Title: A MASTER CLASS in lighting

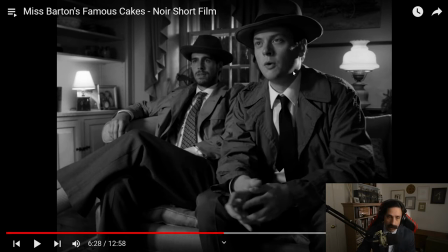28:37 As opposed to where they were at earlier, where the beginning of this thing, they're very dry and talking about everything in this slower register and quick and then he has changes it up for that line.
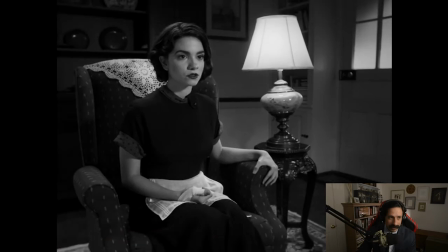28:52 Correct. Oh, it's two detectives?
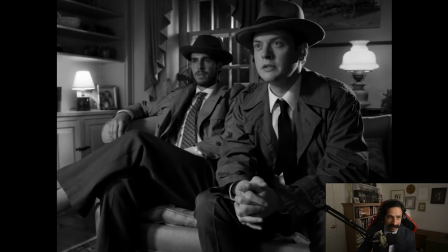28:58 Correct. Two detectives. We had our boys down at the office draw a mock-up of what they...
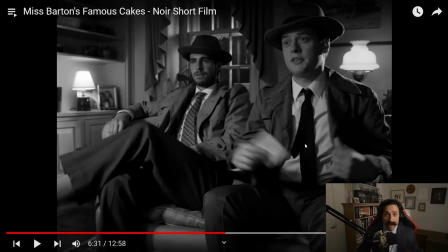29:05 By the way, I love that he's pulling it out and he hands it to the other guy to give to... It's just all of those decisions. He could have just slid it across, but this guy would have been just sitting here. Everything is, they're engaging each other. He's directing them together. The scene is moving together.
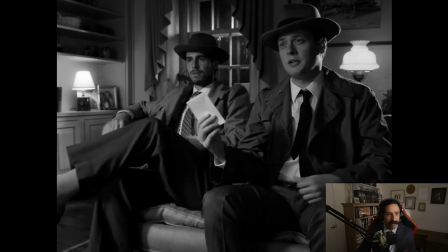29:21 Look like.
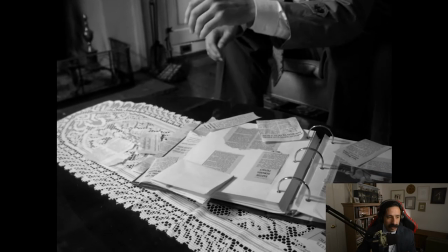29:26 Now the music.
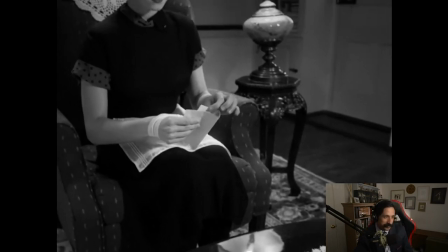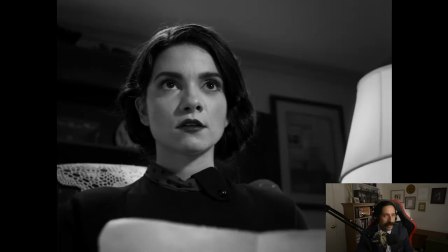29:33 Oh, I love that shot.
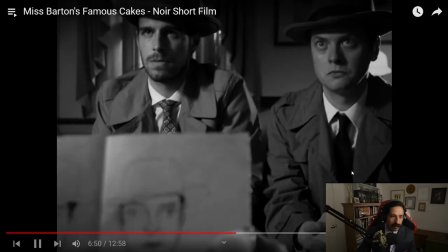29:39 There's a little rumble there.
Have you seen?
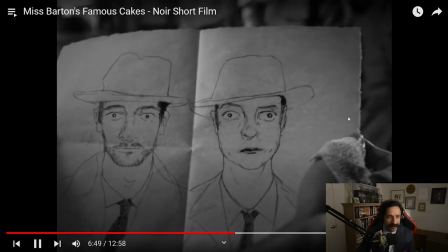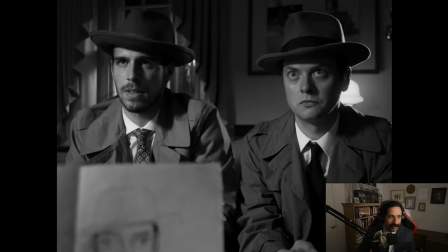29:48 Have you seen these men?
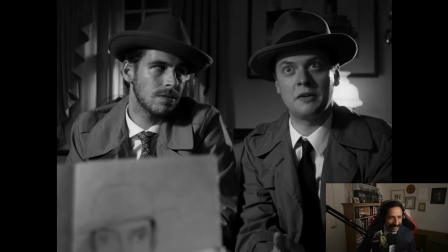29:53 Also, hate to be a bother, but that slice of cake could really hit the spot right about now.
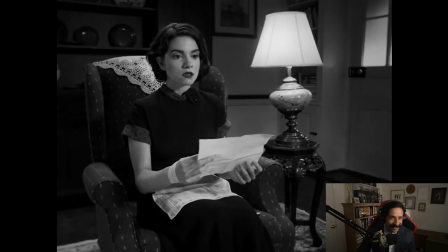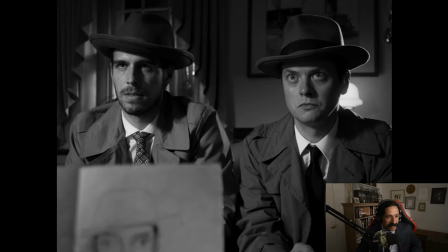30:05 Oh my god, that sequence.
Also, hate to be a bother, but that's...
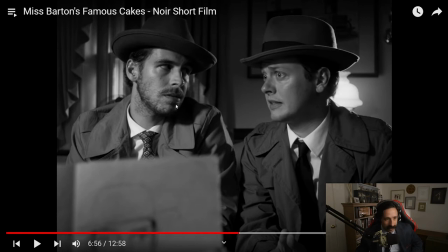30:10 Yeah, I mean, hard light back there, soft light over here.
Slice of cake could really hit the spot right about now.
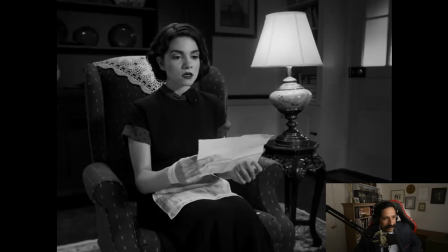Yes. Of course. Just a second.
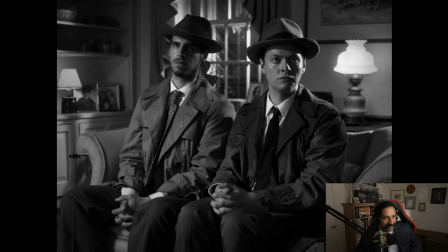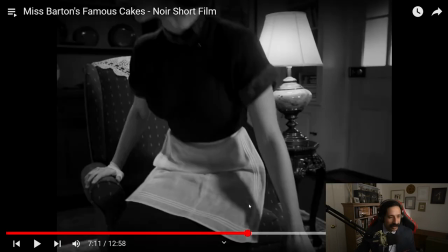30:36 Those are great. That lean, that thing, that little, like...
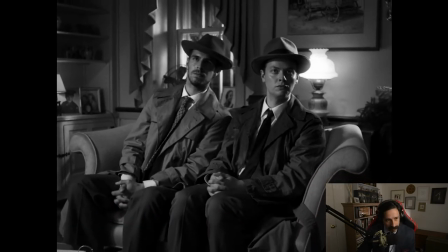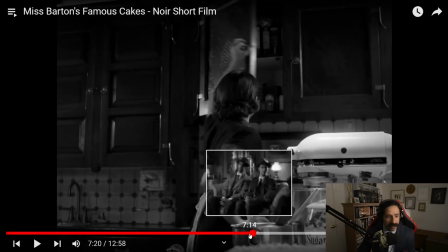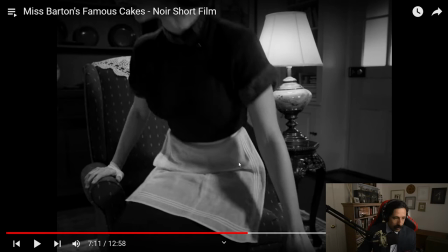30:52 That's a decision where... They could have easily cut where she went, yes, just a second.
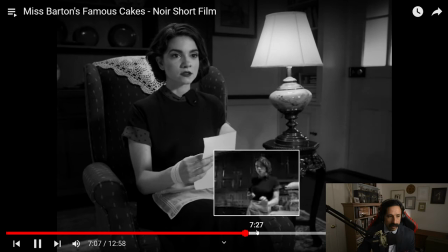30:59 Yes. Of course. Just a second.
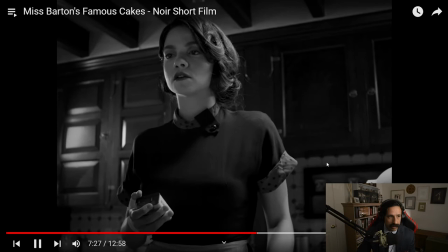31:04 They could have cut. To right in here.
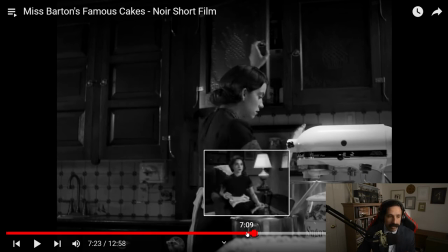31:11 It would have been fine. It would have been fine. You wouldn't even care. But this is the creator's personalities coming out.
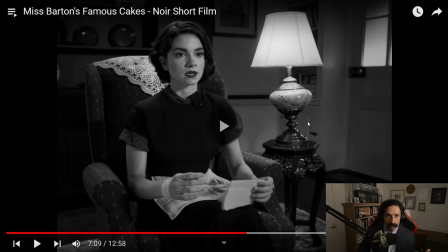31:19 This is the they're taking their time with this. It's creating feeling.
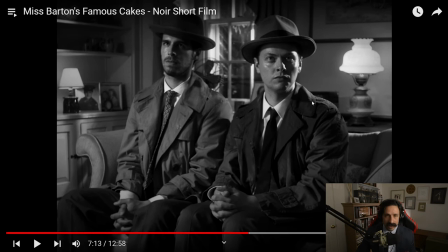31:26 And they like the feeling that it's making. It's making it feel uncomfortable, and now we are, as the audience, now we're like, oh my god, they're just like watching her like a hawk. They're
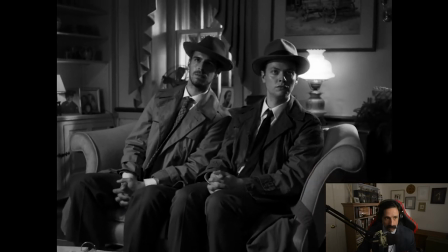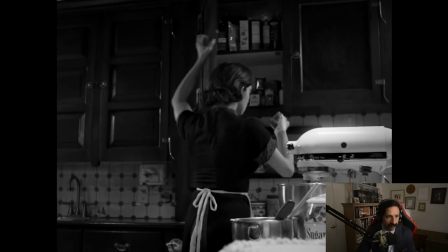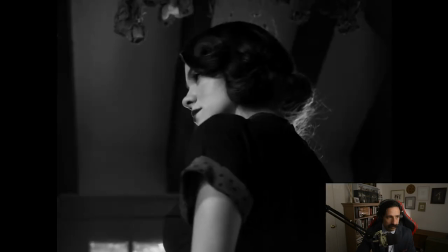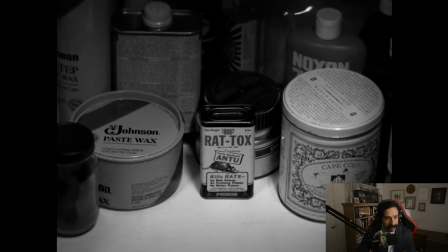31:57 set up payoff. Great.
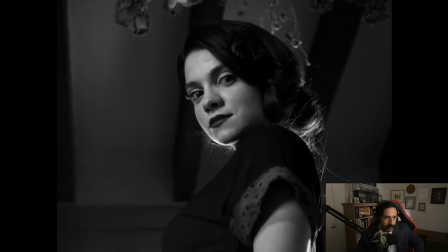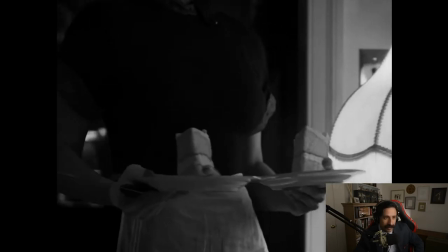32:06 Oh my god. Now we're like, did she do it?
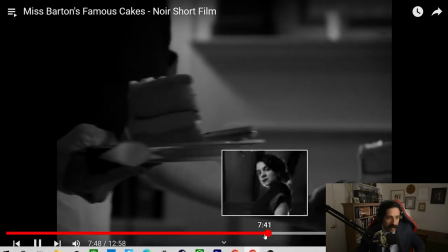32:10 Is it? Did she do it? Is it? And again, great decision. Great decision.
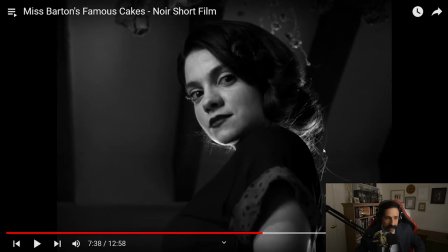32:16 After her thoughts. After her thoughts. Great decision. Focus on the cakes. The cakes are what's now the focal point.
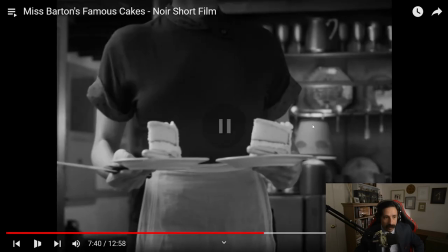32:22 Oh, there's that light too.
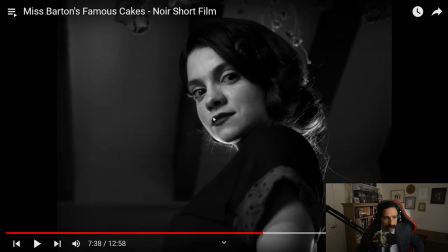32:26 Where's that light? Soft light, hard light directly behind her.
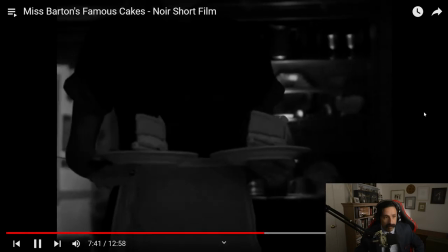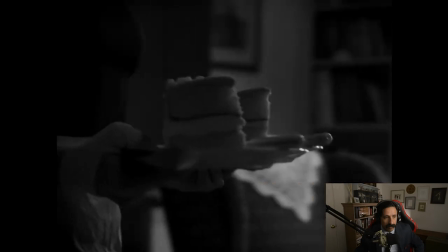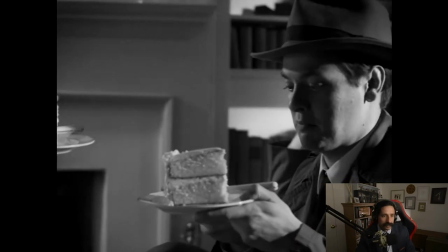32:41 Oh, thank you so much, Miss Barton. I've just been dying for a slice.
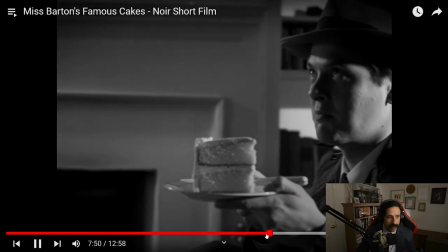32:46 Did you notice too?
Thank you so much, Miss Barton.
Did you notice too?
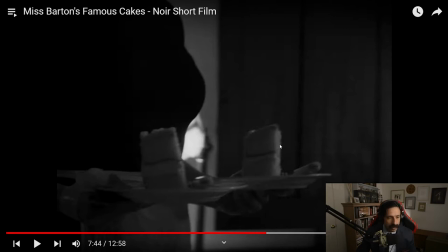32:53 This director's savage. Who is this director?
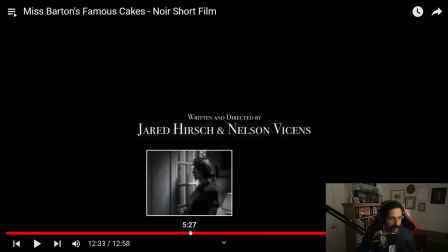32:59 Jared Nelson. Okay.
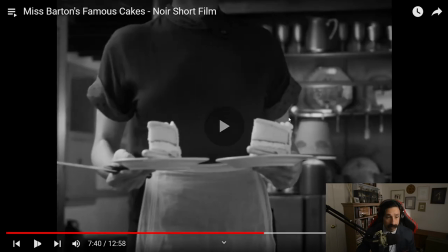33:04 They have a really powerful control of framing. Okay.
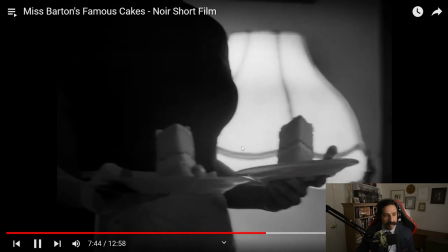33:09 She's gonna hand him this cake. Right?
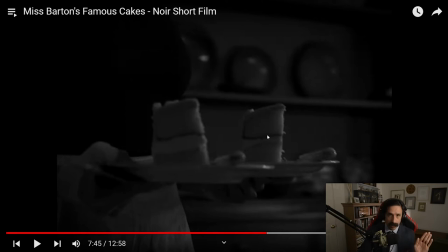33:13 She's handing the guy sitting on the couch on the far side closest to the camera the cake first. So, naturally, you're holding two cakes, you're walking them up to somebody. Wouldn't you just hand your right hand to the guy on the right and your left hand to the guy on the left? Naturally.
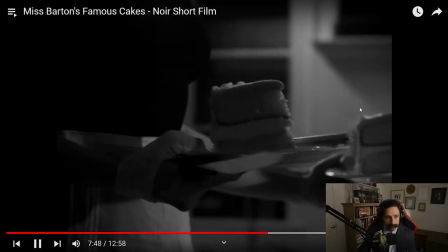33:29 But she crosses it and hands him the left one.
Oh, thank you. He's the guy on the right. Thank you so much, Miss Barton.
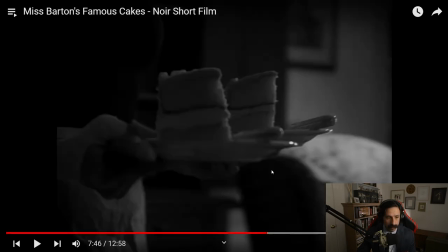33:37 I've just been...
Now, why do that? Well, it looks better in the camera.
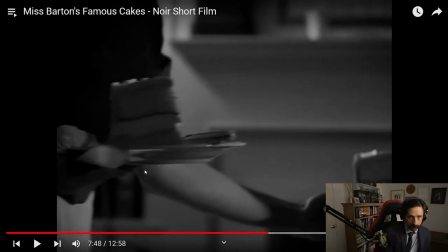33:44 As opposed to putting her body and blocking off the frame. If she would have gone to the right hand to the right guy, she would have used her shoulder and blocked the frame.
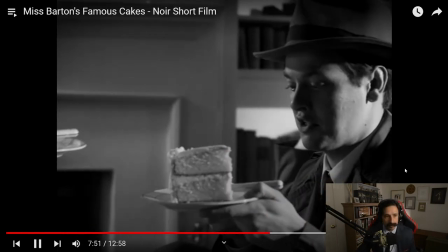33:54 Oh, thank you so much, Miss Barton. I've just been dying for a slice.
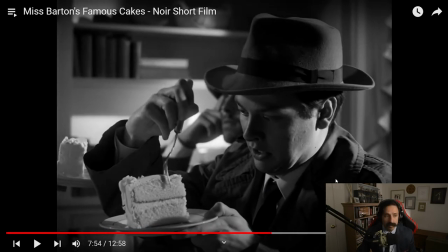34:00 That's the depth of thinking and that it goes into these guys put into making sure every moment and movement had a reason.
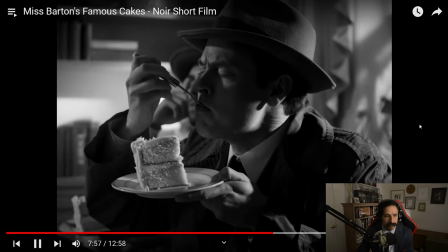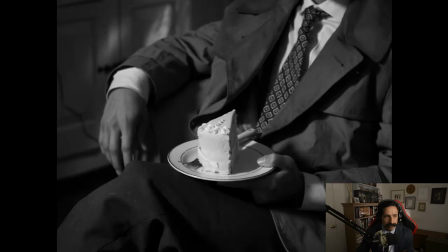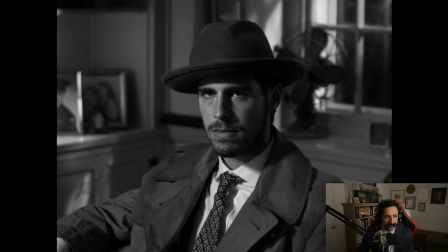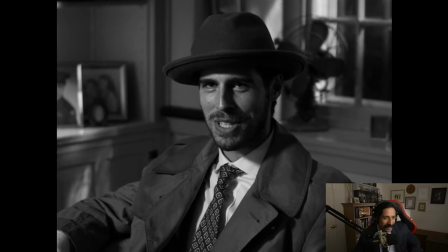34:27 There's a reason the butcher boys landed in the loony bin and not a prison.
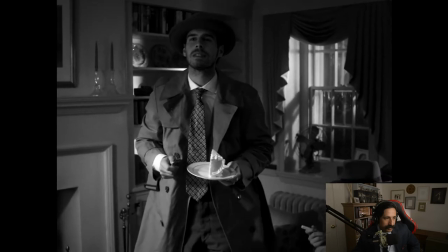34:34 They didn't just kill their victims. They chopped them up, limb by limb.
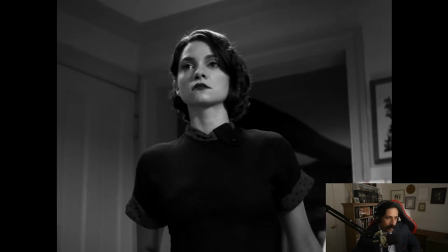34:41 As if it was just another day in the butcher shop.
I love that he's eating it sort of like manic.
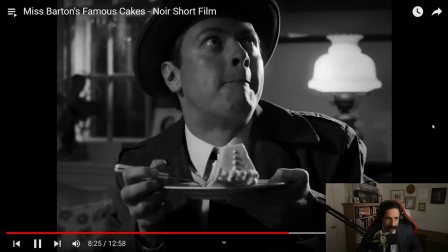34:50 Limb by limb. As if it was just another day in the butcher shop.
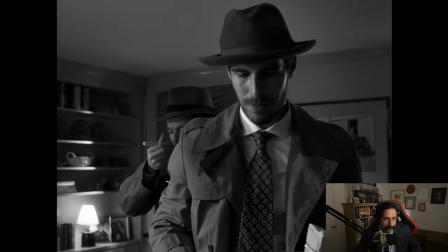34:58 All their victims fit the same profile. White, female, smooth skin.
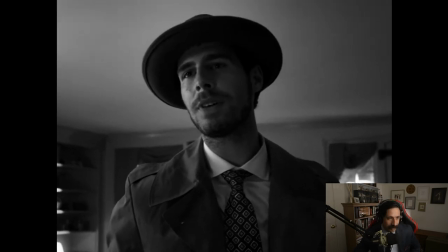35:06 Think they even seasoned their meats, didn't they, Phillips? Big fans of paprika.
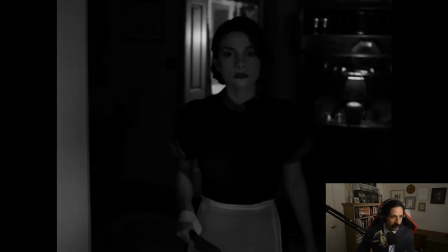35:11 You see, Miss Barton, they developed a very specific taste of...
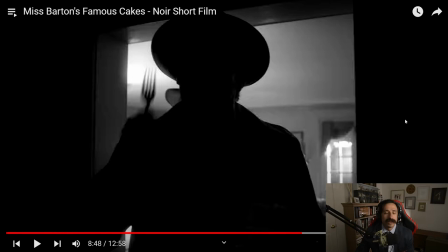35:20 This sequence is just incredible. The fact that they're going to use the lightning and the thunder and all these elements we've been introduced to in this...
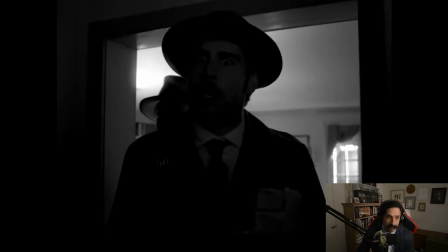35:29 It's a horrifying way.
A very specific yearning.
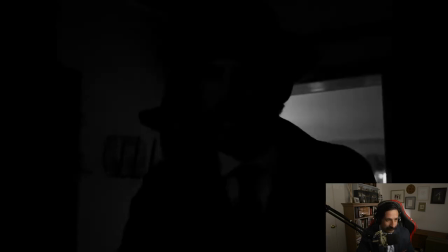35:37 Day and night they fought these urges, but nothing could cure them of their sick, twisted desires.
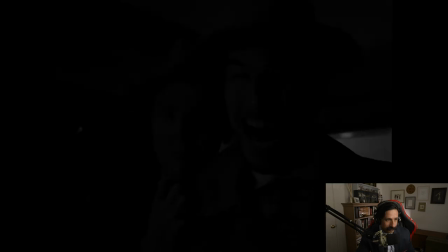35:44 Until they had your cakes. It's something about your cakes satisfied their cravings more.
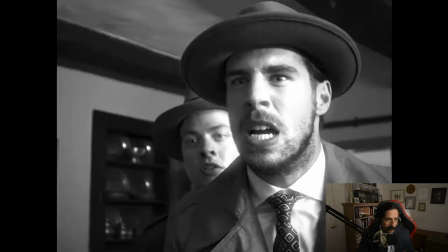35:52 No piece of human meat ever could.
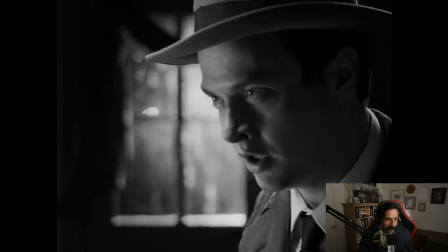36:02 Ma'am, we must know.
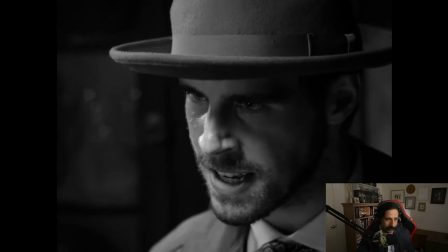36:08 What is this recipe?
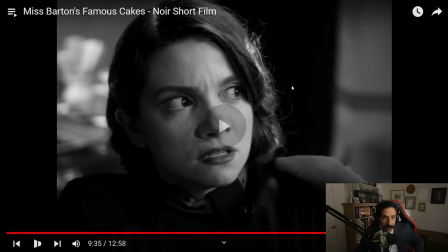36:16 Yes. Oh, and now we're on the close-ups on her and them, and that the angle of that,
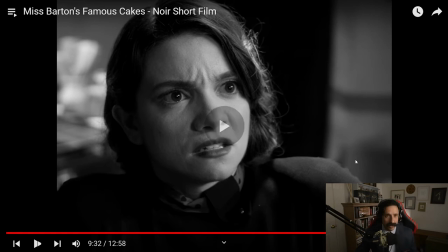36:24 the low angle in the frame, is a very classic old-school damsel in distress shot.
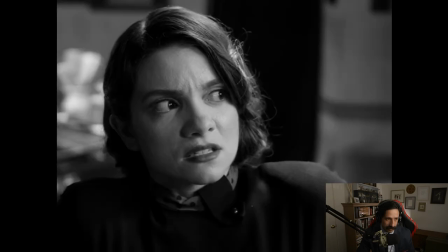36:35 Cinnamon.
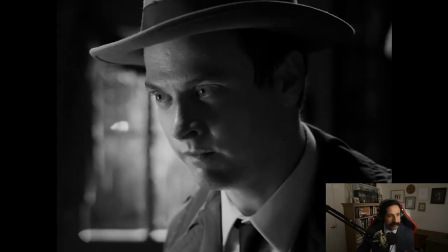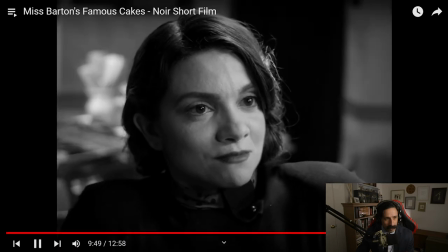36:41 Just 2 tablespoons of cinnamon mixed in.
There's that dancing of the eyes. Watch their eyes.
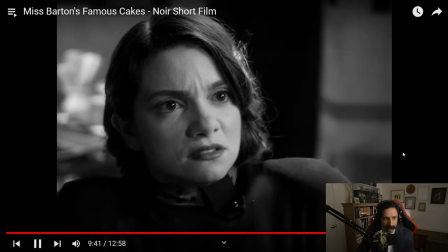36:47 Eyes are guiding us.